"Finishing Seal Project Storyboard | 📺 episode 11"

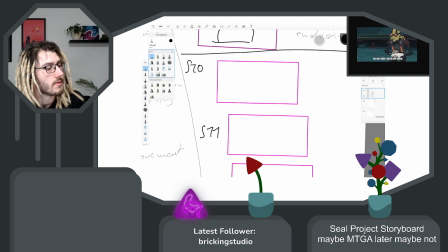46:06 Okay, so we'll now see if we again have the loudness problems with this record. And if we do, let's hope that there's just something wrong with Windows today and the sound levels there are switching,
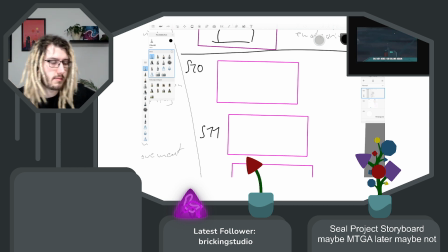46:24 and not that the record player actually has some internal problem That wouldn't be so nice. Okay. So where was I? Right.
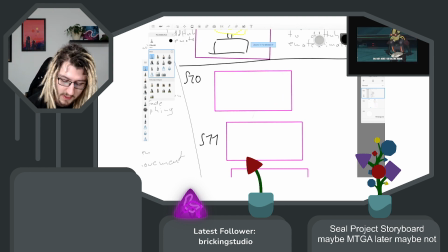46:36 So we have the scene. I think
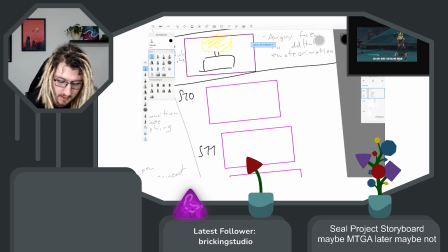46:47 after this scene with the face switch, I either want to like show the character and the seal.
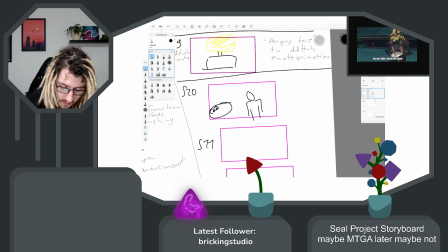47:02 Definitely looking at the character. And then cut to the next one, where then out of nowhere this big sword would be there. And then I do the cut smashing thing.
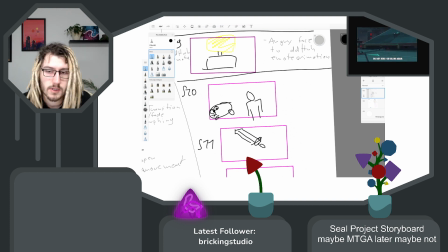47:23 Okay, the loudness problems are here too. Let's hope after restarting the computer, like tomorrow, that won't be the case anymore. And then maybe if it's too annoying, I'll just switch to music streaming app soon.
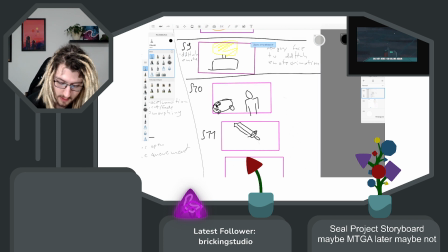47:46 Okay. So, either that or after the phase, I think it will be funnier to, after the phase, directly switch into this animation.
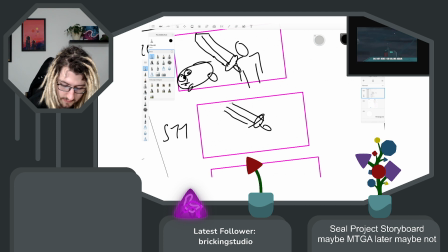48:09 Because then there's no time for preparation on what will happen. And I think in that case, when you are like unprepared for something to happen, that makes it funnier most of the times,
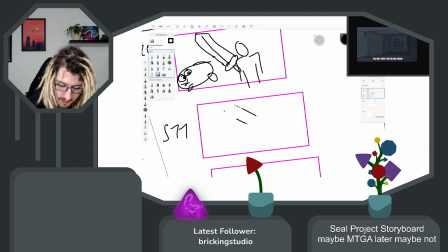48:28 because like often the joke comes from the unexpected thing to happen, right? So even if they would predict
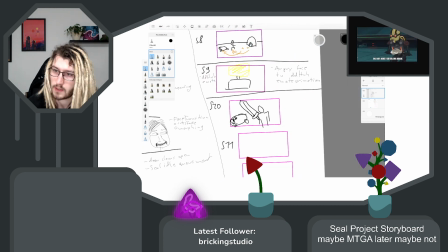48:42 that the seal might now be smashed, even then the sword might be a surprise there.
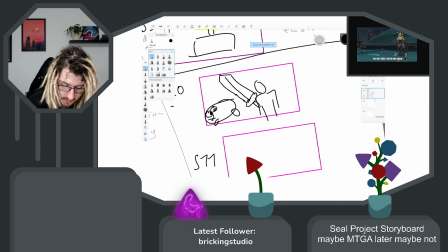49:02 So I definitely need the sword. We don't have that yet. We actually might
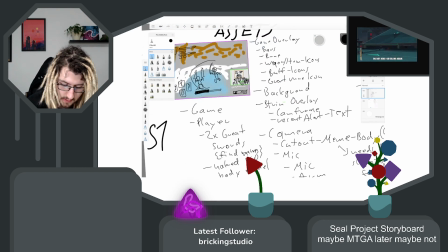49:16 or could reuse the swords we need for the first scene.
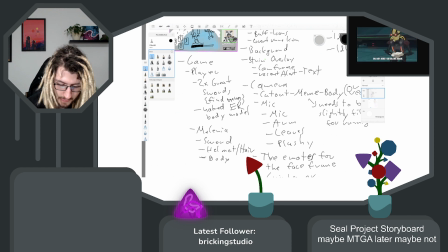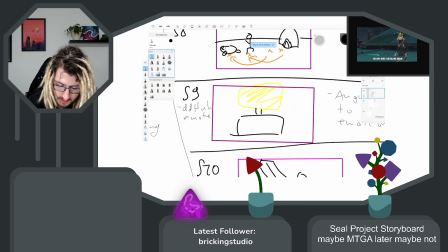49:29 But I think it would be nicer to have another one. Maybe
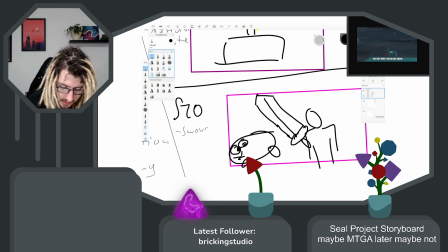49:39 sword berserk. Maybe in like the berserk style. Just big tanky sword.
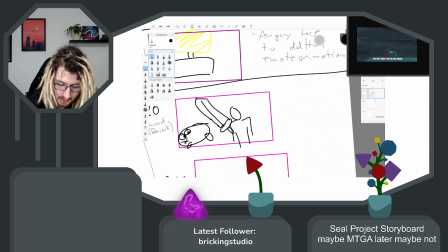49:54 The other assets should be able to reuse them, and they can stay the same.
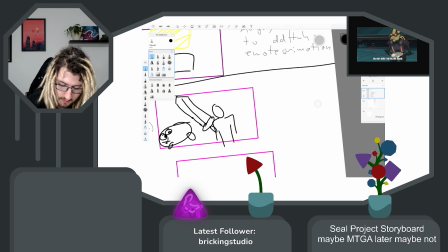50:00 Background also, but I will need to have